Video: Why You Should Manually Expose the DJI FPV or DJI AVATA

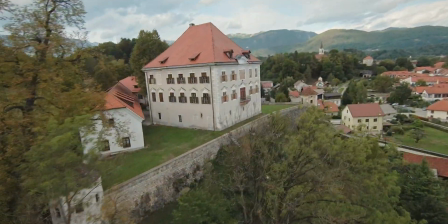0s
hey guys welcome back to another video today we'll be diving into the fpv world again this time i'll try to find the manual exposure setting for the scenario
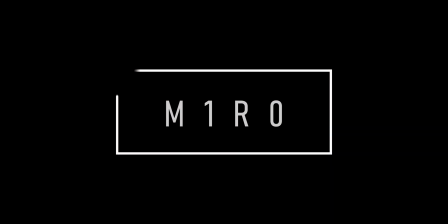8s
that i have so it's going to be manual settings all the way a few days ago i released a video where i was using auto
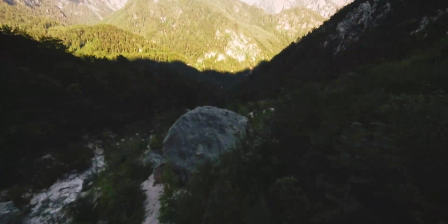16s
exposure on the dji fpv drone and i think any drone that has auto exposure and is moving around really fast is pretty much not going to work because the brightness of the scene changes constantly you have sun coming in and out you have the drone pointing towards a dark area towards a bright
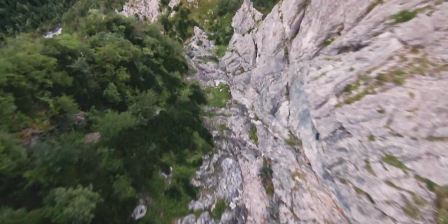31s
area this way if it's auto exposing it's constantly reacting to this and you can really see like here for example the real kind of harsh switching from black from
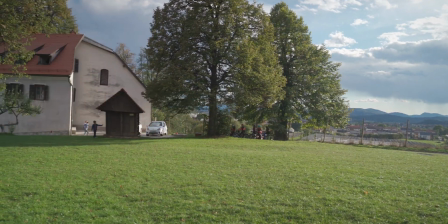39s
dark to bright and it just doesn't really work the noisemakers so basically it all comes down to setting your shutter speed your iso and your aperture well the aperture is kind of locked and i think it's f2.8 on the dji fpv especially if it's the same as the osmo
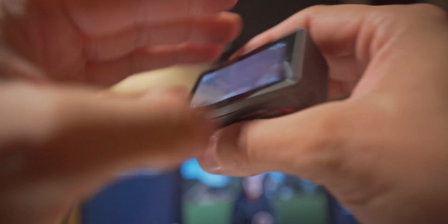53s
action which i also think it's f 2.8 so it only leaves you the iso and the shutter speed now you don't want to mess with the iso too much because raising it on such a teeny tiny sensor is going to result in very noisy and kind of washed out images so
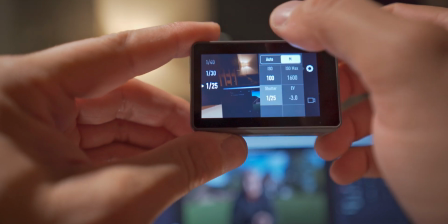67s
basically keep it as low as you can which leaves only the shutter speed now if you're on a bright day like i am well it's kind of bright
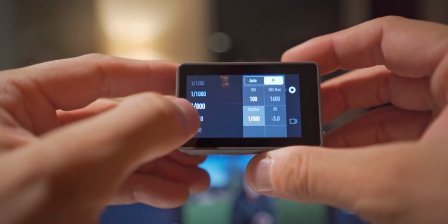73s
i can easily set it up to i don't know 1000 or 2000 of a second and it's going to give me the proper exposure i
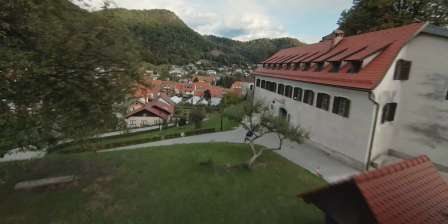79s
will probably have to overexpose just a little bit because I want the ground to be kind of bright and I don't really care that much about the sky
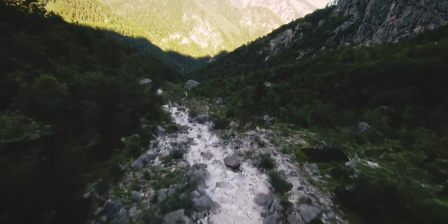85s
because I'm always pointing the drone to the ground and if you're flying over trees you have to see where you're going because if you end up in a
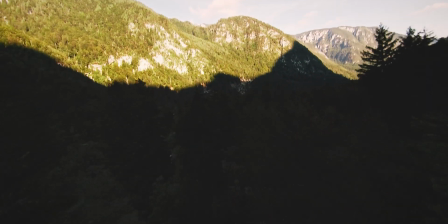90s
dark place then if you don't see anything since the drone only has the one camera well then you're gonna crash because you're kind of flying
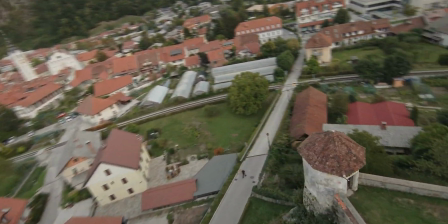96s
blind so you really have to be in the sky and pointing the drone towards kind of a dark area and exposing for that at
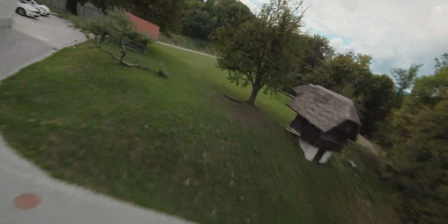102s
least that's what I'm going to do and also I have to be very mindful of the white balance i don't want my colors to change a lot i think
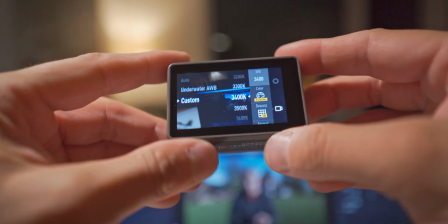108s
5600 5500 or maybe even more kelvin no constant is going to give me just the right amount of exposure
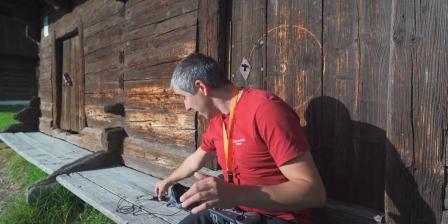116s
and colors oh my god i think i actually picked the worst time to do this video because i have well there's a lot of kids here we're gonna try and not fly over their
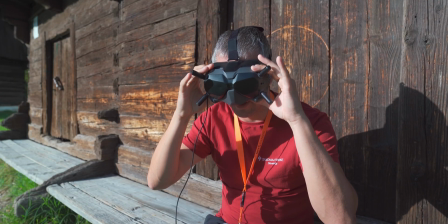123s
heads but a demonstration with auto exposure first and you will see what i mean i'm even going to use auto white balance this time hey let's go
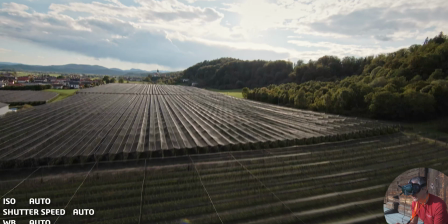134s
okay so you can see here if I look down the ground is bright but then if I look up the ground gets darker the problem this is that
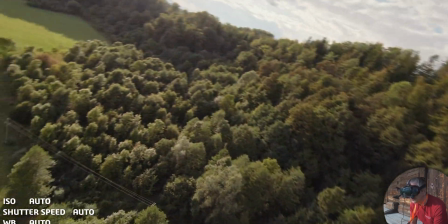142s
if I fly like so and then switch around you can see how the exposure changes it just looks really kind of amateurish so but the
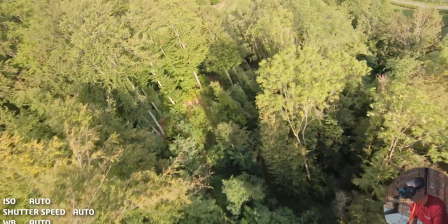151s
cool thing about this is if I turn down into the trees now the exposure gets adjusted and I will most likely never hit a tree because it's not really dark
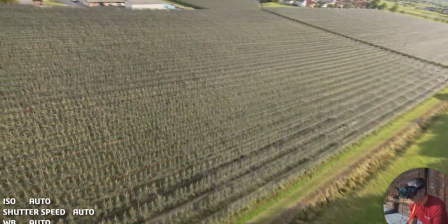159s
so now the trick is to find the exposure value which is going to be nice for the dark areas but not overblow the
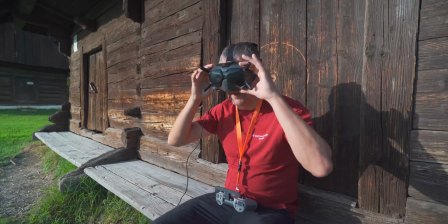167s
sky as you can see right over here so let's let's adjust that now i'm gonna find my exposure okay so now i am currently
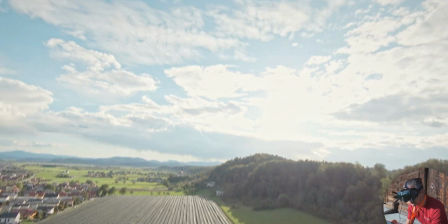175s
one stop overexposed but it's locked at 1600 shutter speed iso set to 100 oh my god these kids are really loud
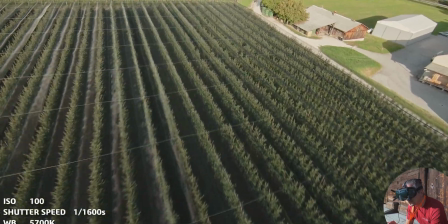185s
ISO is set to 100 and white balance is set to 5700 Kelvin which I think is kind of a cool thing but now I see
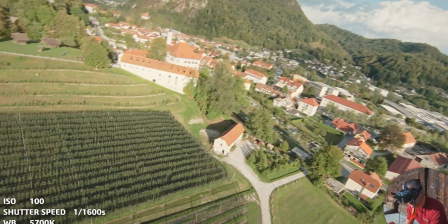193s
if I turn around now the image kind of stays the same it's a little bit overexposed in some areas and well a little bit underexposed in some other
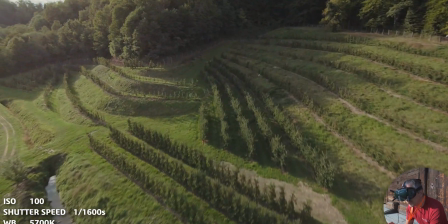202s
areas but the key is to have the ground exposed correctly so because you know mostly people are looking at the ground and not the sky so
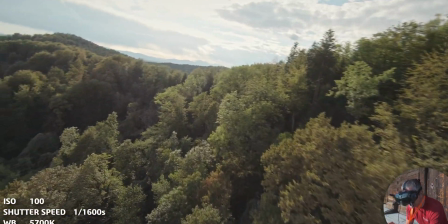211s
again i apologize for the kids yelling they are with a
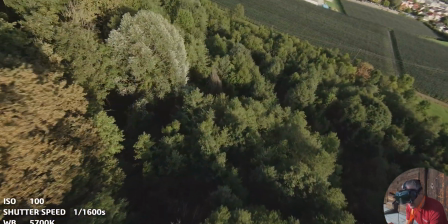216s
mountain bike club so i'm gonna try and head back and try to film them so there
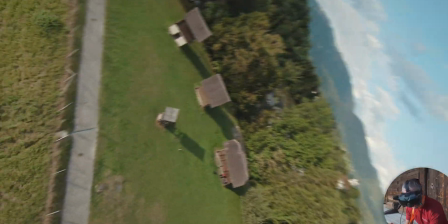220s
they are there's the kids